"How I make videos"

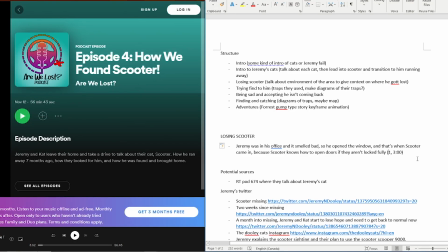241s
This way I can be like, okay, this exact piece of information comes from source number 1,
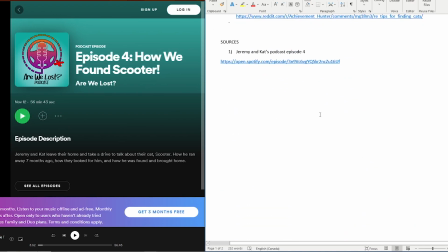247s
which is the Jeremy and Kat video, the Jeremy and Kat podcast, which I can see right here. And oh, here's the link right here, so I can access it really easily. This makes it really easy to source my information, and just in case anyone in the comments asks for where I got a piece of information, I can easily just give them the link and then the exact timestamp to where I found
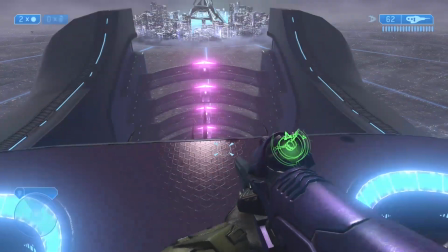265s
it. I created this system because when I was doing my psych degree, I had to do a lot of research essays,
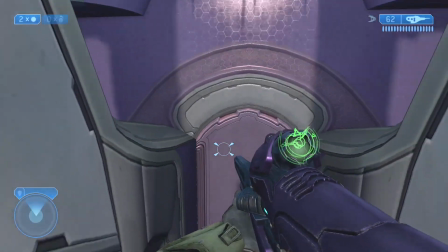271s
which involved lots of reading academic papers as sources. So I always had to stay organized and create like a system to keep track of where exactly I was
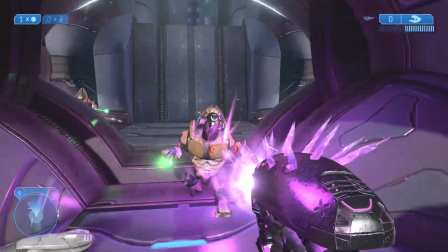280s
getting all my information and source it and cite it properly because it's university.
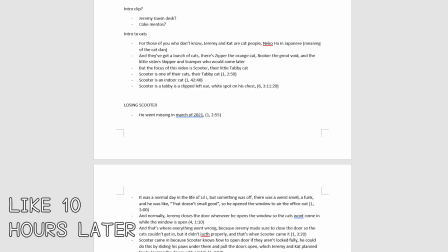285s
So if I didn't, I would get expelled for plagiarism. Okay, so it's been a while and I've worked through all my sources.
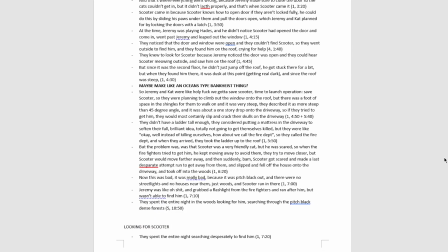291s
I'm gonna be honest, this one kind of made me tear up a bit But I finally finished, and I've got all this raw information.
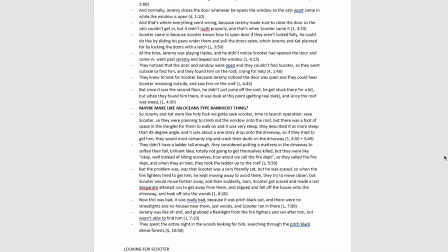298s
It's really long, and it's super disorganized and out of order. And there's also just a ton of random ideas that I threw out there, just in like my flurry of ideas.
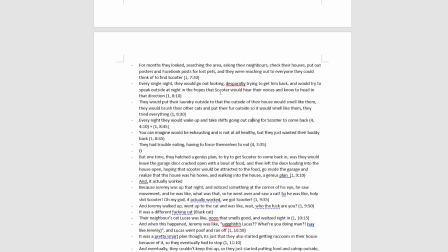306s
So I need to shorten it and make it flow like an actual story. So I'll get back once I've done that.
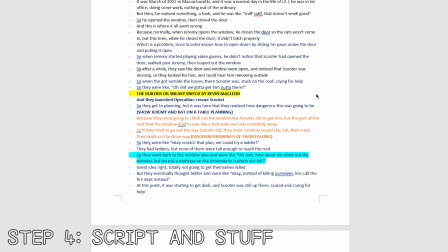312s
Okay, so I've condensed it down, formed it into a story, and I've also cut a ton of stuff out.
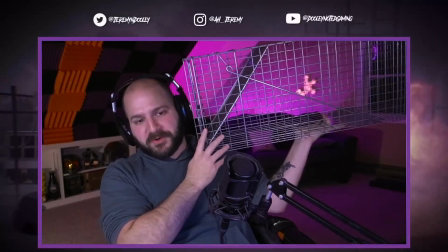317s
Like this little bit of info right here where Jeremy said that the Scooter Skipper 9000 wasn't the first trap that they had done,
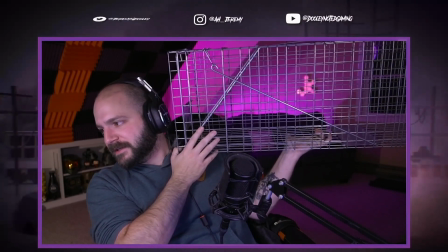323s
because they had laid a bunch of traps before, but since they were all too small, they were worried that Scooter wouldn't go in there because there wasn't enough space for him.
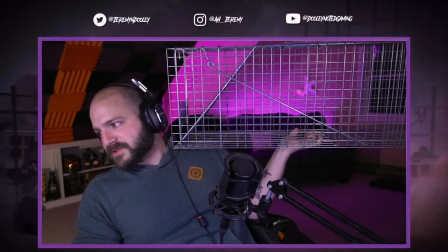330s
So this is an interesting bit of info, but it's not super important to the story, so I'm okay with cutting it out.
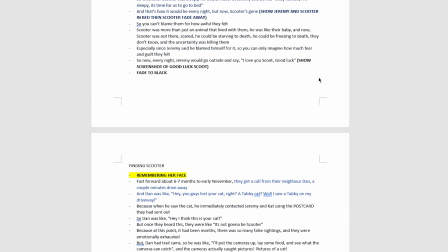337s
But now I'm done with the script, so time to start recording.
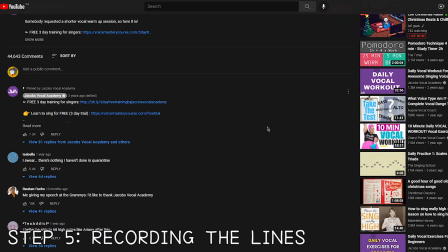341s
Okay, so before I do any audio recording, I always do some vocal warm-ups to help improve the sound of my voice and make my voice sound a bit more flexible.
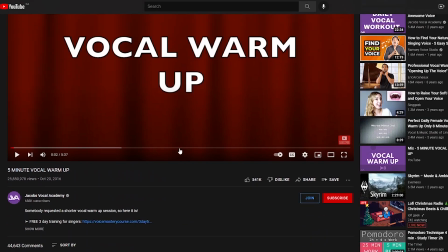348s
So I use this one. It's the 5-minute vocal warm-up by Jacob's Vocal Academy.
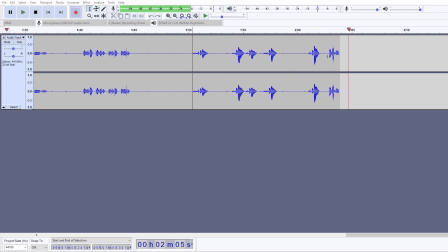353s It was March of 2021 in Massachusetts, and it was a normal day in the life of Jeremy.
Fuck me.
It was March of 2021 in Massachusetts, and it was a normal day in the life of little Jay. He was in his office, doing some work, nothing out of the ordinary.
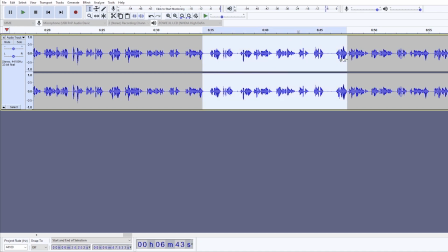368s
Okay, so it's been a couple hours, and I finished all the recording, and now I have all this raw audio that I can work with and edit down. So I usually take like 3 takes of each line just to make sure I have wiggle room, and then I'll take whichever one I like the most.
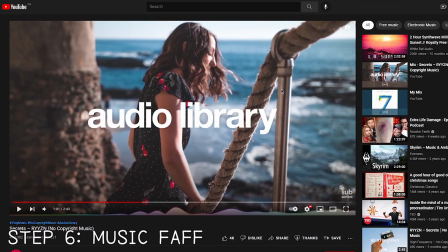380s
Okay, so it's been a couple hours. I am officially done with the audio editing. I cleaned it up and all that stuff.
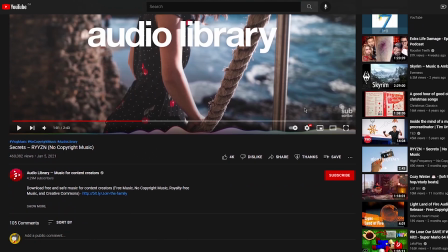385s
So now we're gonna do music.
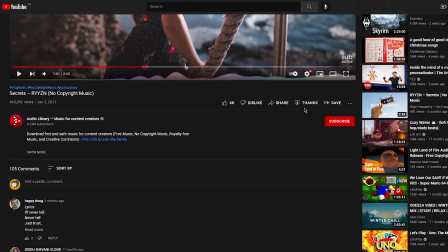387s
Because copyright and royalties are such a big issue, I usually pick from select artists that I know are okay with people using their music in videos,
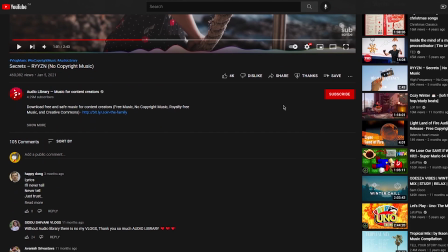395s
generally, such as Joaquin Karud, LEMMiNO, Silent Partner, and one of my favorites, which is RYYZN or RYYZN.
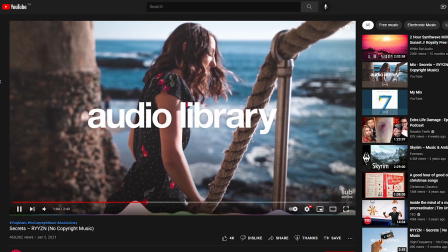402s
I'm not quite sure how to pronounce their name, but I love these guys. Their songs are so good.
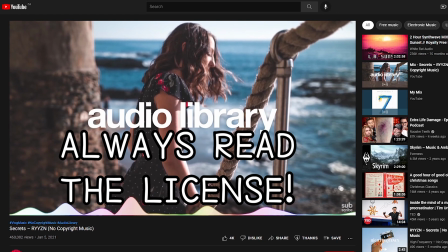407s
But you need to remember to be careful about which music you use. Even if some artists say that they're okay with it, sometimes it may not be.
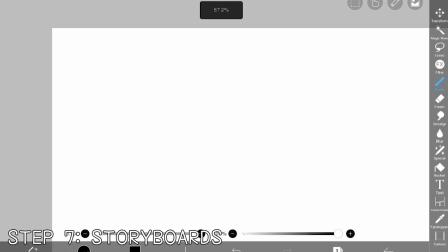414s
Okay, so for the keyframe animations I do, you know those little animations that I do in my videos,
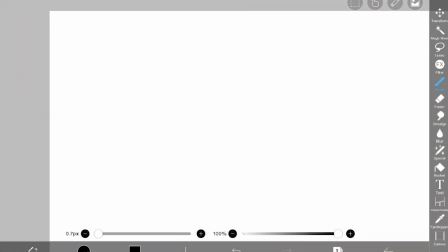419s
I always draw storyboards on my tablet beforehand so I can get an idea of how I want to frame the shot and what pictures and backgrounds I'll need and all that kind of stuff. So I have some ideas. Like I have this really funny one for Jeremy.
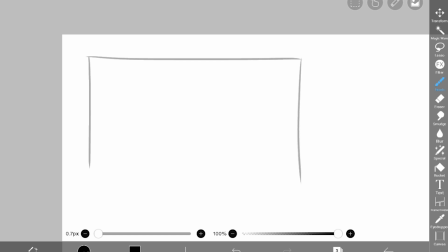432s
So I will start off by drawing a shot. And then say for example I'm doing a conversation between Kat and Jeremy.
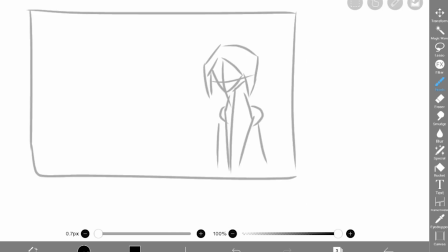439s
I'll draw Kat like this. So there's Kat, and then I'll just draw Jeremy, and he'll just be like a head on the bottom, like that. Because you know, he's little J. So I think this is what I'm gonna do.
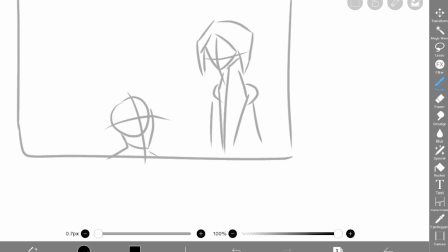456s
Every time Jeremy has a shot with someone, he'll just be like this short little head on the side.
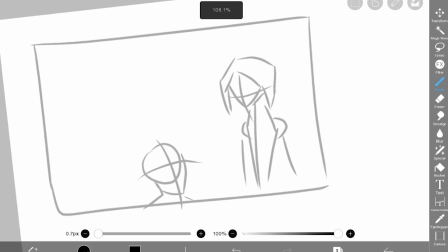461s
So I really love making subtle jokes like this and using editing to make subtle jokes like this.
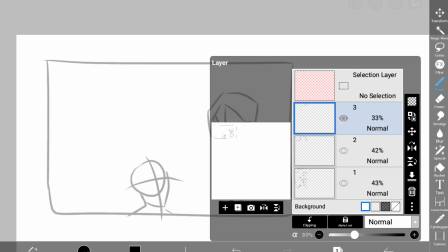466s
So I will come back once I've done all the storyboards. Okay, so it's been a bit and I'm done all the basic storyboards.
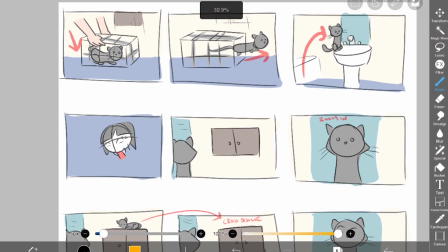473s
So I will show you this one as an example. So this is the storyboard for the bathroom section, which is where Scooter realizes he's home.
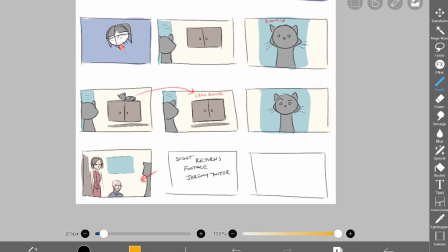480s
So here I have an idea of what shots to use and how I want to organize them. And I can also see what I need to get, like which pictures I need to get.